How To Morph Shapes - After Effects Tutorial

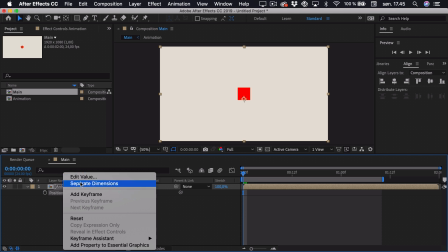Now if we right click the position, we can separate the dimensions as we only want to work with the Y dimension,
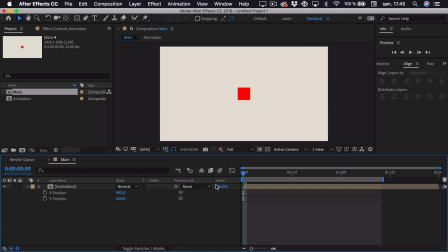which is the vertical. So we'll add a keyframe to the Y position. And first of all, we want our shape to be at the bottom, so as it hits the ground. So we'll just drag it down. Then we'll go 8 keyframes ahead.
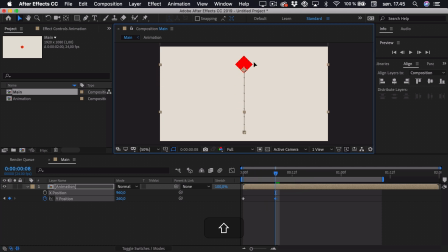And then we'll drag it up in the air. Go 8 keyframes ahead again. So that's 16 keyframes. And we want it to be at the bottom again, but this time we can just copy the first keyframe and paste it. So as you see, goes from the ground up to the sky and down again.
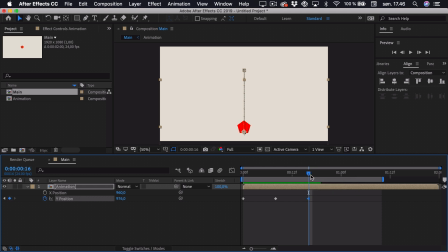Now, because we have this still keyframe where it doesn't rotate, we just want it to be on the ground for one frame. So we'll add another keyframe. So as you can see, it stays in that position for two frames. Then we'll have to go 8 keyframes ahead again. So like this.
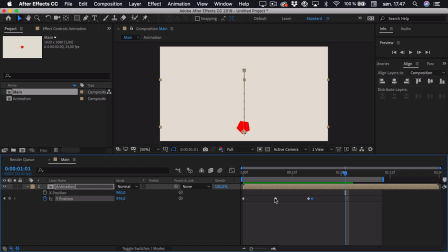And we want it to be up in the air again. So we can just copy the keyframe where it's in the air and paste it. And then we want to go 8 keyframes ahead. And then copy and paste the keyframe where it's at the ground. Now we want to ease these keyframes, so we'll just select all of them and press F9.
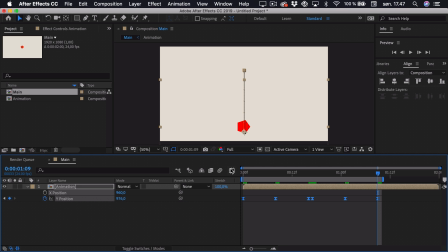Then we'll go to the graph editor. And if you don't have this view, you're not viewing the value graph, you could just go down here, click, and select the value graph view. Now we can deselect the X position as we don't want to work with that, so hold down Command or Control, click it.
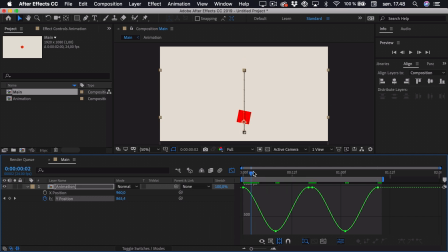And now we want to ease the keyframes, so as it goes up, it deaccelerates, and as it goes down, it accelerates. So it has to have the highest speed or the highest change in value at the start. So we just drag this handle up like this. Then as it goes to the top, it will deaccelerate.
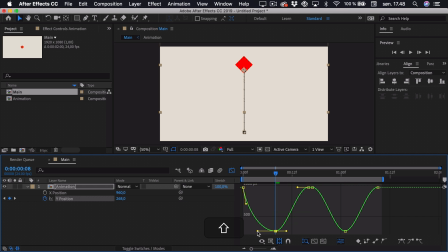So we have to drag the handles out to exaggerate it a bit. And then it will have to accelerate as it goes down again. So drag the handle up, and as you can see, here it deaccelerates,
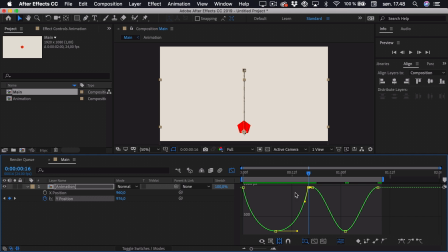and then it accelerates as it goes down, and we just have to replicate this curve for the other one. So we'll just drag the handles, so it's approximately the same.
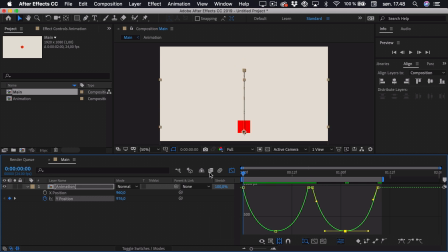It's roughly like this. And now if we play the animation back, you can see that it jumps like this. Now this is still a bit rough, so we want to add a bit of squash and stretch to really sell this animation. So if we go out of the graph editor, hold down shift and press the S key,
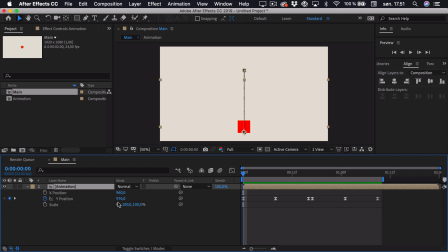we'll get our scale property and we'll unlock the constraint proportions. Then at first we want this to be squashed down as it has just hit the ground. So we can go for a width of something like 150%,
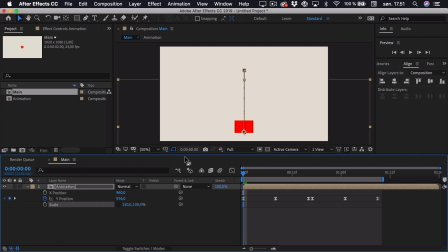and as it has to retain its volume while being squashed, we also have to lower the Y scale to 50%. Then we'll add a keyframe, and just as it then starts to move up again, we want it to be stretched out.
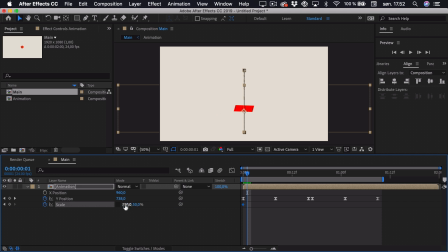So this will actually just be the reverse. So we'll go for 50 and 150. Then as it goes back to the top, it will have to reset. So we'll go back to 100 by 100. And as it falls down again, we'll go to the frame just before it hits the ground,
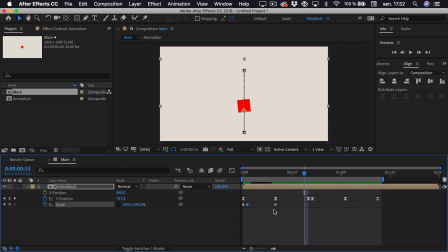and we can actually just copy this keyframe where it's stretched out, so like this. Then as it has stayed on the ground for 2 frames, we want it to be squashed again. So again, we can copy the squashed keyframe, paste it, and just the frame after, we want it to be stretched.
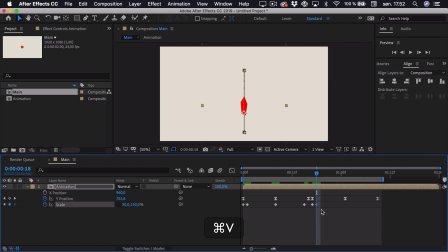Copy and paste that keyframe. And then again, as it moves up, we want it to be the normal size, so 100 by 100.
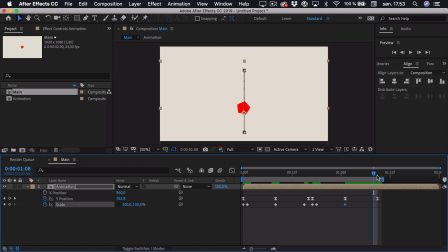And then just the frame before it hits the ground, we want it to be stretched again. So you can actually just do this really easily by just copying and pasting the keyframes that has the desired scale properties.
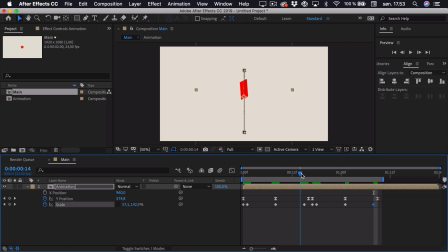So that's what I'm doing right now. And then as in the middle right here, after 2 frames, we want it to be squashed down. So we just go 2 keyframes ahead, copy that squash keyframe. You won't really be able to see it here, but it works when it's looped at the end.
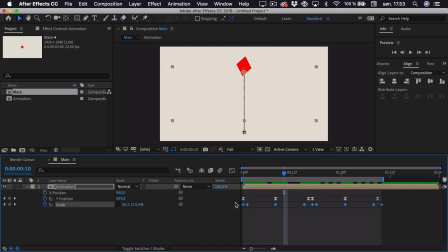Now to ease these keyframes, we'll just select all of them, press F9, and actually the only thing we have to do is add a bit of value change here as it moves up, because right now it takes way too long for it to get back to the normal scale.
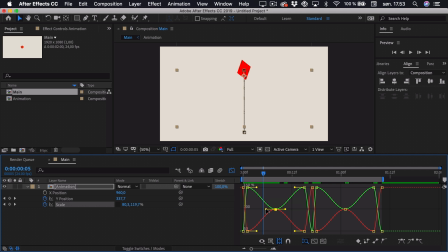So if we just select this in the middle, drag out the handles like this, you can see that it's a lot quicker for it to get to the normal scale. So we want to do this for all of these.
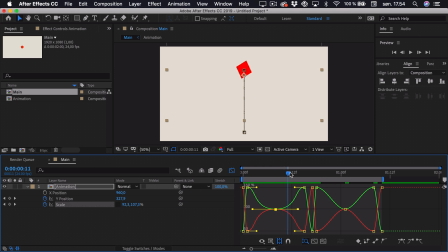So if we just drag it out like this, you can see it takes a bit longer for it to get to that stretch position, which is what we want, because at the top we want it to retain its normal size. So we can just repeat for the other side, just like this.
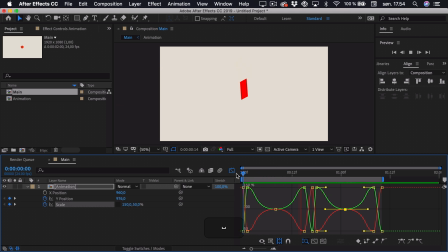And if we play this back, you can see that it morphs between the 2 shapes. And now we can make it a bit more fun by changing the colors as it morphs. So if we go into our animation composition by double clicking it,
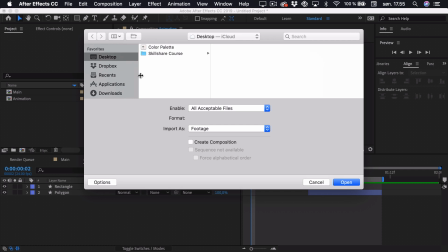we can just import a color scheme if you have one and open it up.
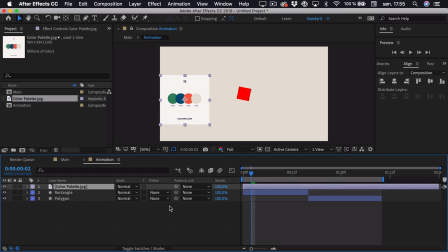drag it into the composition. And now I want it to start maybe at this blue color.
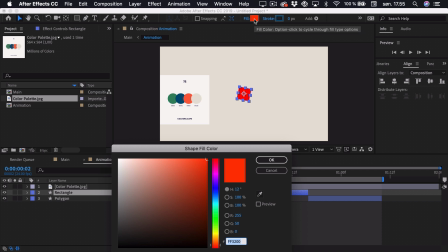So I'll select my rectangle at first, click the fill property, choose my eyedropper tool and just select the blue color. Now you can select whatever color you'd like. So you can actually just pick here from the color selector.
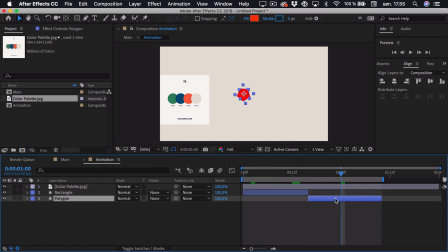Just click OK. And then I want my polygon to maybe have this sort of orange color.
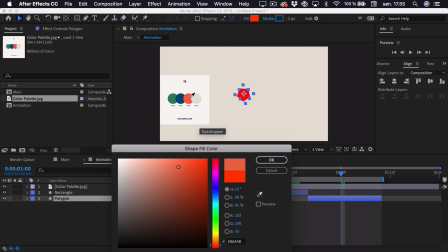So I'll select my fill again and pick that with the eyedropper tool. Click OK.
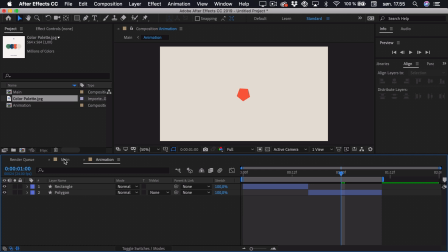Then I can actually just delete the color palette. So when I go to the main composition, go out of the graph view and play it back. Just has to load. And then you can see that it changes colors.
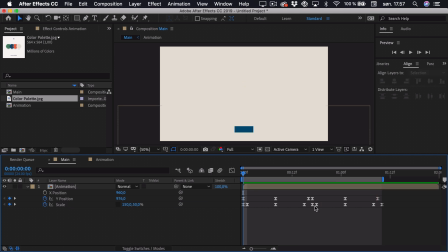Now, to make this a bit more interesting, we can just add some strokes or accents just as it hits the ground. So if we go to a point where it's at the ground, so right around here, we can then select our pen tool and click and then hold shift and click again to draw this path.
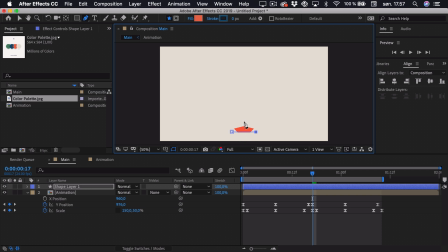Now we want it to be centered roughly around this shape, so we can just adjust it accordingly. So this looks fine. Then we can add a bit of a stroke by pulling out the stroke like this.
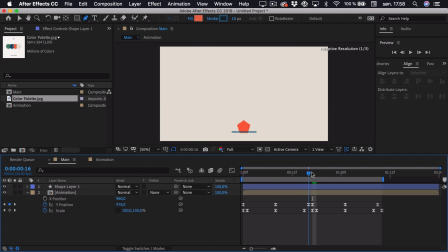And now right here, when it changes to this orange color, we want it to be orange.
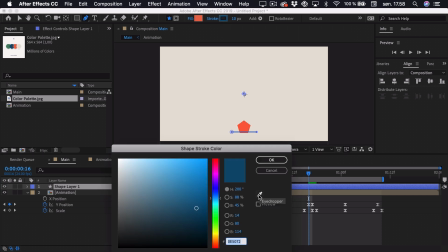So if we select this again, click on the stroke and select the eyedropper tool, just select the orange color.
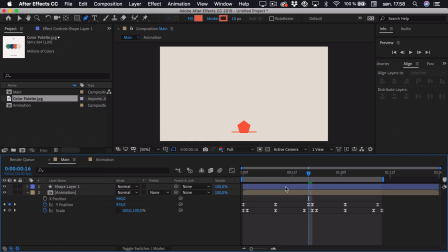Now, as you can see, it's not aligned properly. We can just select the layer and click the arrow down key a few times. Now it looks properly aligned. So if we go to the start, just before it hits the ground, we can then trim the layer.
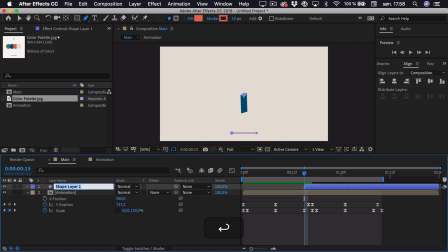We can just press enter to rename this to stroke accent. Now, if we open up the layer, we can add a trim path, which will animate the stroke.
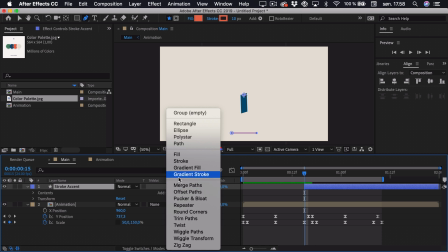So add, and then we'll select trim paths.
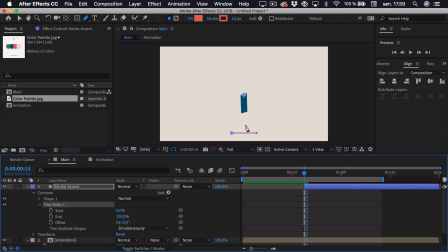If we open this up, we actually want it to be animated from the center, then animate out in both directions. So if we set the start and end to 50% each, it will start from the center.